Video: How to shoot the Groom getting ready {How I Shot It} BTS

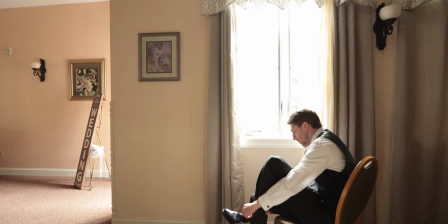[3:59]
So then I decided to just come to the actual ballroom where the reception was gonna be at,
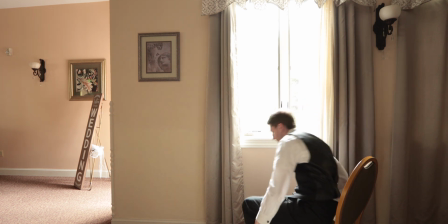[4:07]
and we decided to shoot at the ballroom.
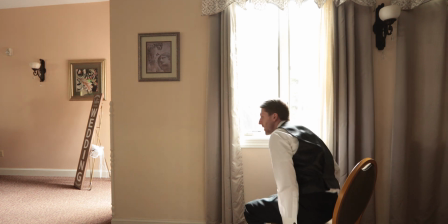[4:10]
So the first thing that I'm always gonna do when I have a location like this is that I'm gonna shut all the lights,
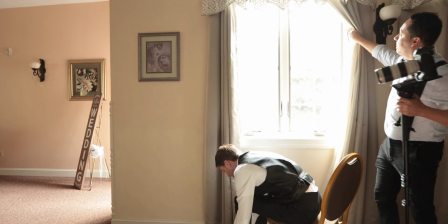[4:17]
just to be able to control my own lighting. This is, as you guys can see here, and this is the window that I'm using.
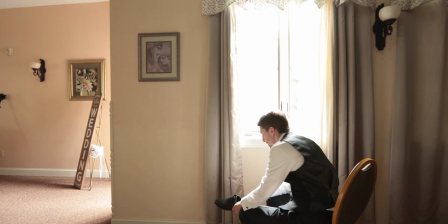[4:25]
Depending on the location, you might have to use direct lighting. It's gonna be like a really harsh lighting. I always try to avoid that as much as I can, but depending on what time of the day you're shooting, you have no options. So in that case, you kind of have to work with what you have, which is fine. But most of the cases, I'm always gonna look for a lighting like this.
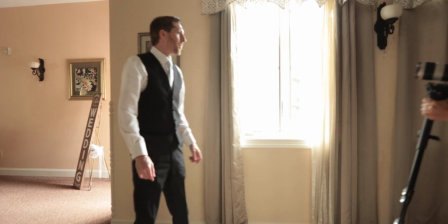[4:54]
This lighting here was kind of like perfect because it was not direct sun lighting,
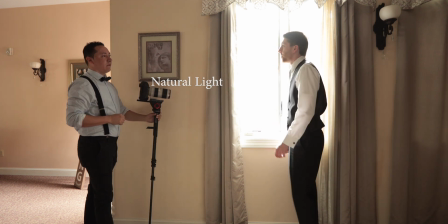[5:02]
but it was and it was actually really soft, so it was really nice.
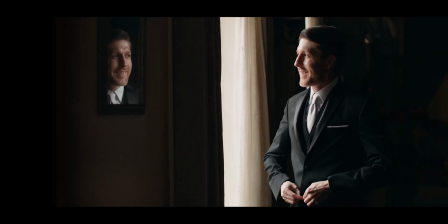[5:08]
And that's the type of lighting that I'm always gonna go for when it comes to the grooms and to the bride.
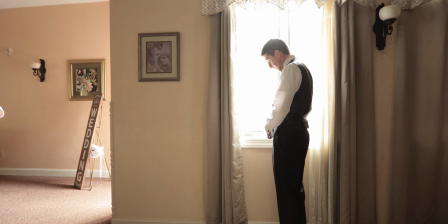[5:15]
So when you are at a wedding, everything is about decisions.
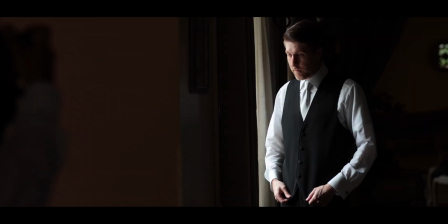[5:20]
Everything comes down to smart decisions throughout the day.
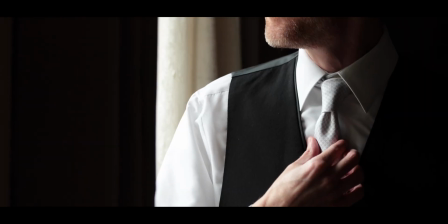[5:24]
So you just gotta look and and test it out first beforehand.
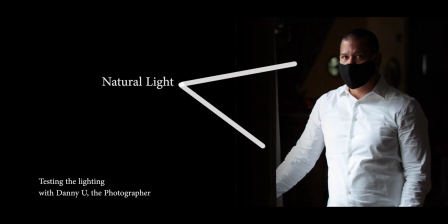[5:30]
Try to test the lighting with somebody else, with the assistant, with the shooter,
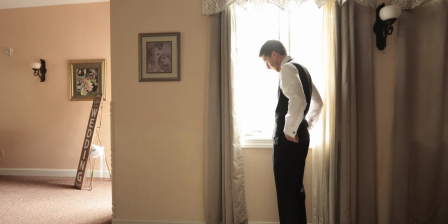[5:35]
with somebody else before you placing the bride, because you gotta make sure that the actual lighting is gonna work for what you're looking for. Okay guys, as you guys can see, this is the window that I'm gonna be using. We had lighting coming in from this door, and also we had this beautiful lighting coming in from the window.
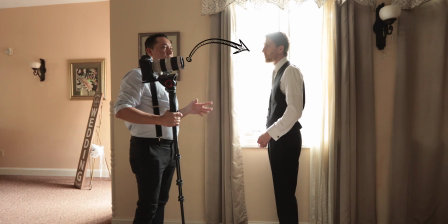[5:53]
As you guys can see, I'm placing the groom really close to the window.
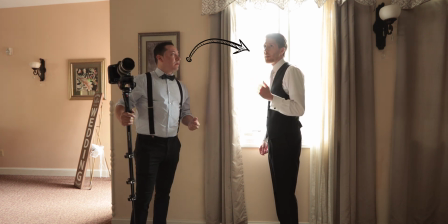[5:58]
I want the lighting to be right on his face, so you want to have
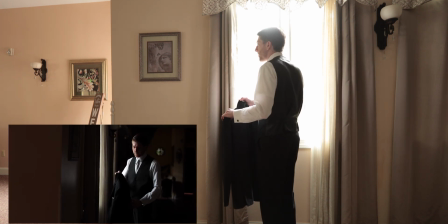[6:06]
the window open, but at the same time you want to control the amount of lighting that is coming in.
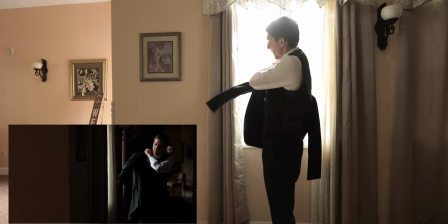[6:15]
So as you guys can see here, this amount of lighting that is coming in from the window is kind of like perfect, for what I'm looking for.
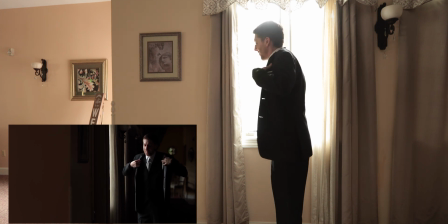[6:24]
This is working perfectly fine.
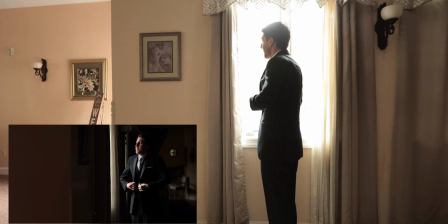[6:27]
And most of the time I'm gonna have the groom kind of like 45 degrees towards the light, as you guys can see here.
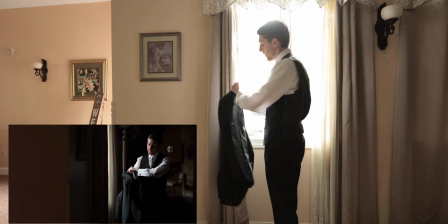[6:35]
For some of the shots, I want the body to be facing the shadow,
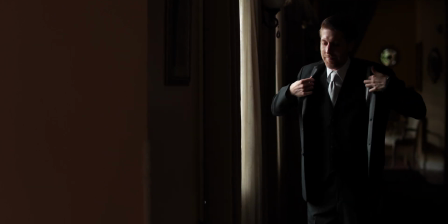[6:41]
but his face is gonna be facing the light. Sometimes I do that just to create a more dramatic look. Depending I do this more with the bride, when you're gonna show like that really dramatic lighting just on her face, you're gonna do that. You're gonna face the body towards the shadow and have the face towards the light. That's gonna create a really dramatic and moody look in your film.
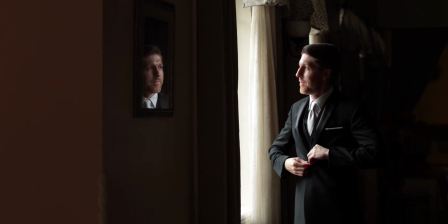[7:11]
Now in this case, as you guys can see, I have the groom most of the time facing the lighting,
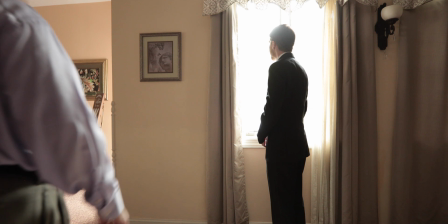[7:18]
because that's what I want. I want the lighting to be hitting his face, and I want the groom to be always facing out the window.
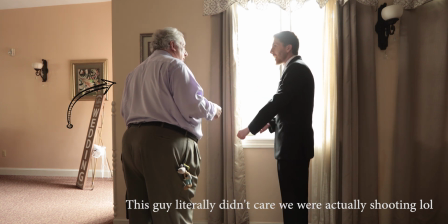[7:27]
He's gonna be always looking out the window just to make it look more natural as he is getting dressed.
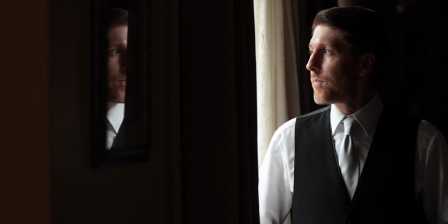[7:34]
So like I said before, sometimes you don't even use so many shots.
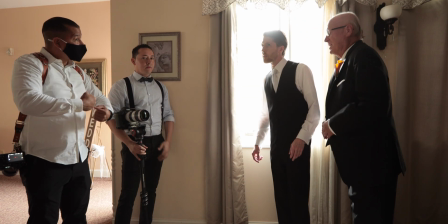[7:38]
Now the other thing, you guys can see, I'm shooting on the monopod and I'm shooting with a 70-200. That's how big the area I was shooting at it was, so like I say, if I have a good space, I'm always gonna go with a 70-200. It has a image stabilization.
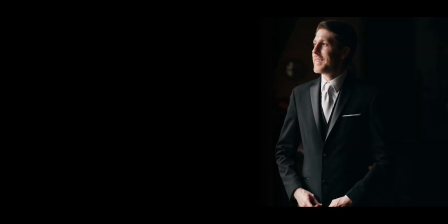[8:01]
You're gonna get a smooth shot, and I'm always gonna go for compression.